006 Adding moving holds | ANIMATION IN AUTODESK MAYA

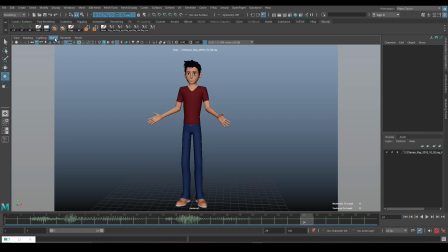(8:15)
Because it's very rarely are you actually standing still. There's just something happening and your eye tends to pick up on that. It's just subconsciously you pick it up. And now, unless someone animates it and
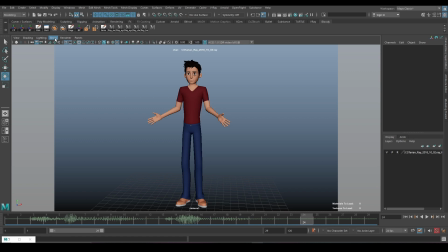(8:30)
it's for someone to animate it the wrong way and not have moving holds, is when you'll notice that there's something off about this motion. So let's go to our perspective and continue.
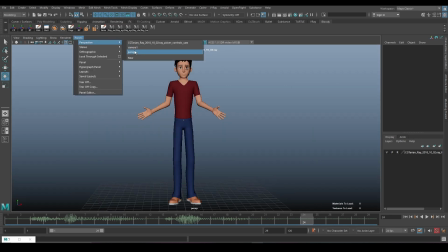(8:45)
Perspective. I don't know what was that I activated.
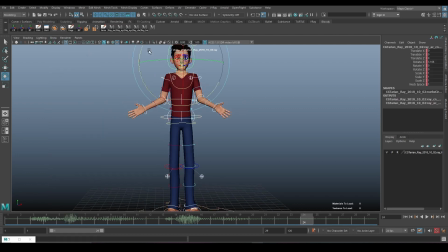(8:50)
But again, let's go and find the other pose, which is and again, I feel like he's also kinda going towards this way, which will also again trigger the chest to go this way.
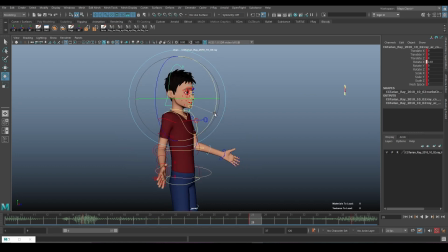(9:10)
And maybe the head will bounce up a little or go down.
Seriously.
Now, don't worry, there's always in between poses. This is the transition to the next poses. That is something we should do on the next lesson. But for this one, I just want you to work on the moving holds.
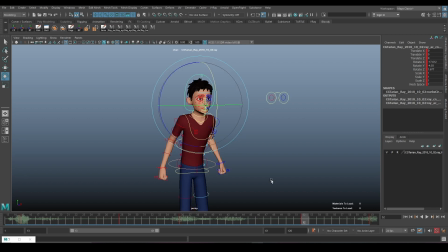(9:32) Seriously.
And he's really dropping down because he's like angry and stuff. So his hips are curling. Everything is coming forward because he's like really angry. And again, remember the head will go in the opposite direction. These ones will drop down.
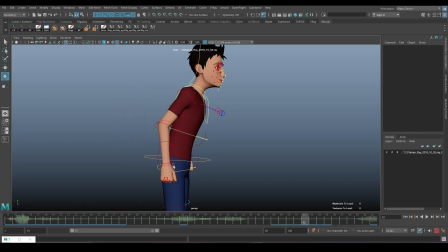(9:56)
This one will go in the opposite direction, and this one will go in the opposite direction. Okay, this one will drop down, this one will go back, and this one will come back. Right, and maybe even swing a little bit.
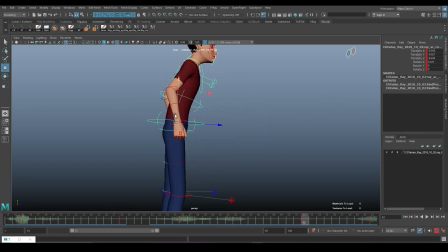(10:18)
And again, I will believe this will drop down as well. And he will lean on that pose even a little bit, and forward even a little bit more.
Seriously? So Seriously? Seriously?
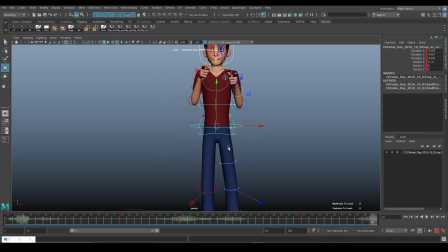(10:40)
So hopefully you've now understood and like you've gotten the concept as to how to add moving holds. It's really not that difficult. It's just a matter of remembering that gravity is working, and also using the principle of follow through and overlap.
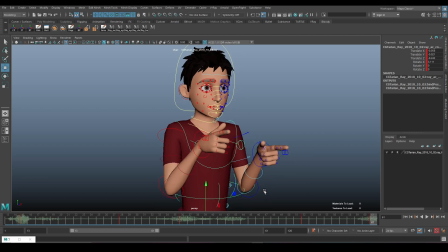(10:54)
If your arm is falling down, then the appendages will always go in the opposite directions because they'll be the last ones to catch up.
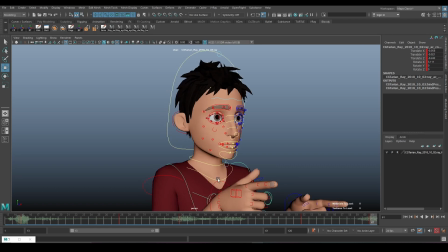(11:01)
So I'm going to end this lesson here, and hopefully in the next lesson you will have added moving holds for all your poses, and we can work on the in between frames. So see you in the next lesson.